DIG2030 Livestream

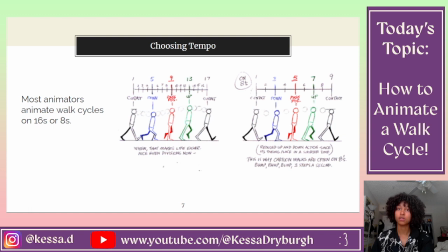So industry standard in the animation industry is to have animated films run at 24 frames per second. So that means that whenever you're watching an animated film, chances are you are watching 24 individual frames
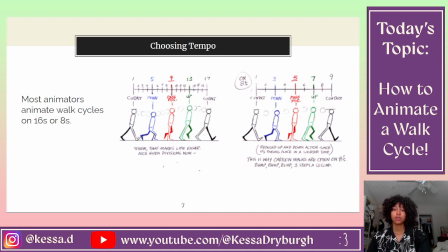going by every single second. So if we're animating at 24 frames per second, then that means that the average choice that most animators make when choosing their tempo is to either have the steps be animated on 16s or be animated on 8s,
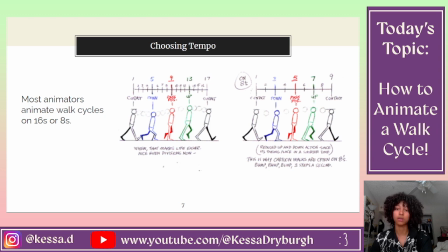which means that one step would occur either every 16 frames or 8 frames. The reason why these specific numbers are chosen is because it's really easy to divide the 5 poses into those numbers. So in the case of animating on 16s,
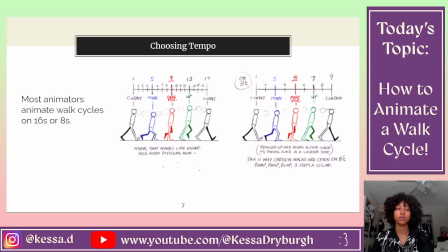one pose would happen every 4 frames, whereas with 8s, one pose would happen every 2 frames. So it's really easy to just say, okay, this pose goes here, count 4 frames, this pose goes here, count 4 frames, etc.
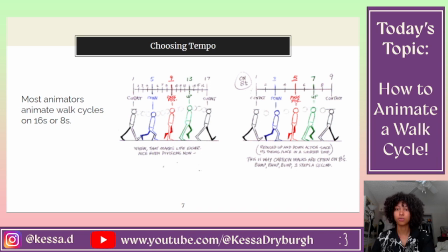You can also go as fast as animating on 4s, which means that the step would take 4 frames, or you could go as slow as animating on 32s, which means that each step would take almost a second and a half,
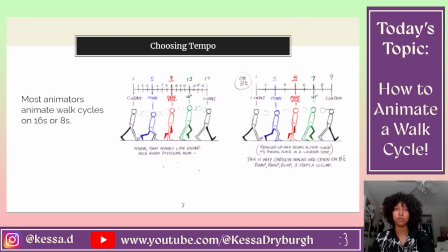but that is up to the individual animator and what the necessities of the cycle is.
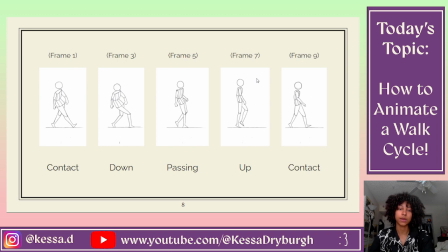So here's a quick example that I made. As you can tell, there's the 5 key poses, the up, down, passing, or sorry, contact, down, passing, up, and then the second contact.
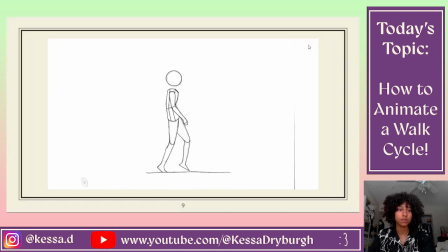And when you fill in the in-betweens, it makes a little animation. So I am still a student, so you can probably tell that this isn't absolutely perfect.
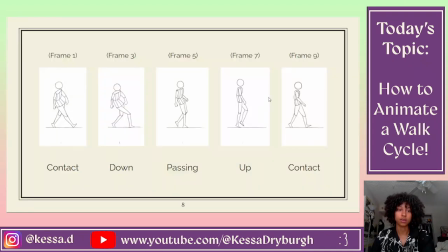But there are a couple of choices that I made to try and make this character, a little bit more like interesting.
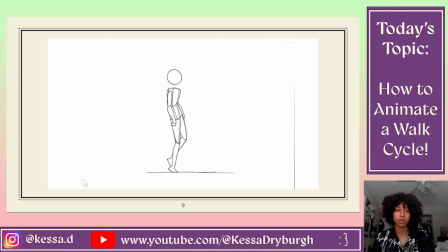I made him walk a little bit off balance. And choices like those are choices that animators make all the time in order to add more personality to their characters.
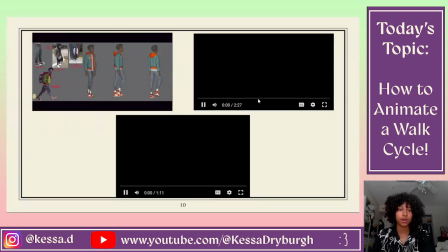So, as you can see on this slide,
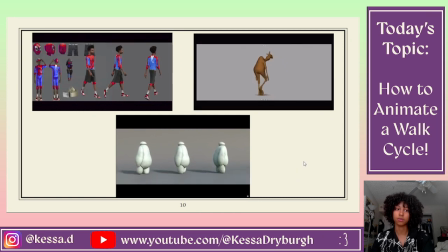here are a bunch of examples of different choices that animators made in order to create a bunch of different characters. I really like Baymax's walk cycle as a place to start. He's the guy down here at the bottom.
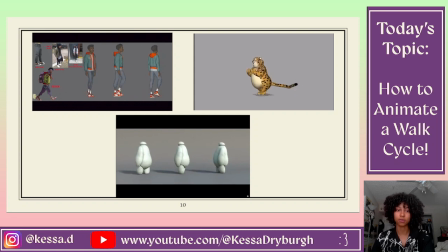So his stride is really, really small. I think that's the first thing that you kind of notice about him, is that his steps are not that big.
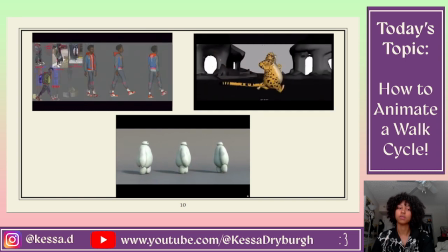And because of that, in conjunction with like the rest of his body, he essentially waddles from side to side.
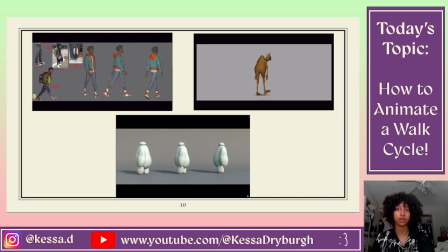And this makes his character look really sweet, really like non-threatening. And that is the entire point as to why he was made. So it makes sense as to why his walk would also be very non-threatening and very cutesy.
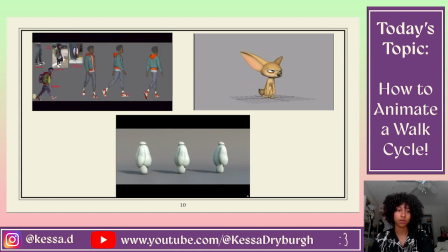Another thing you could look at is like the way that his arms don't move at all, especially when compared to Miles's walk cycle in the upper left.
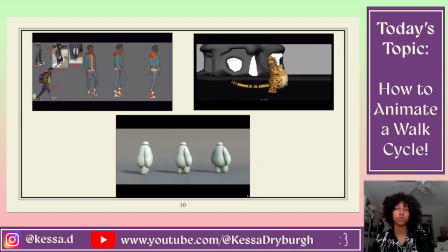Miles is a human, so his arms are naturally going to move a little bit when he's walking because that's how most humans walk,
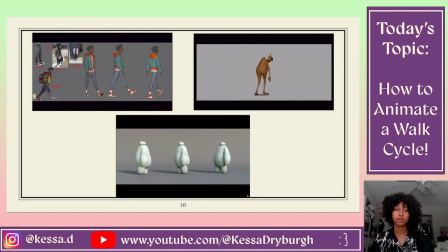whereas Baymax is a robot, so he really doesn't need to move his arms to balance. And the animators had to think about that, and they made that decision.
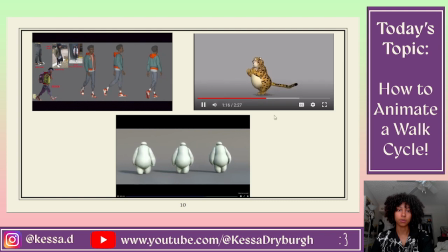Another example would be in the upper right, there's this kind of demo reel going on of the Zootopia walk cycles,
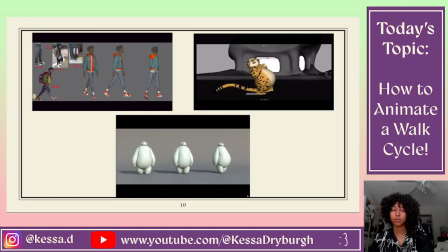and a lot of them are very different. I really like the camel one because his neck kind of like leads his walk,
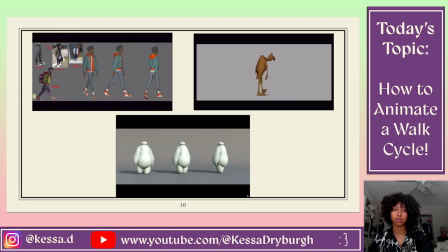which is something that you're not going to see with most other characters, especially humans, because our heads are above us, whereas with this camel, his head is in front of him. So he is leading his walk forward, which is really interesting.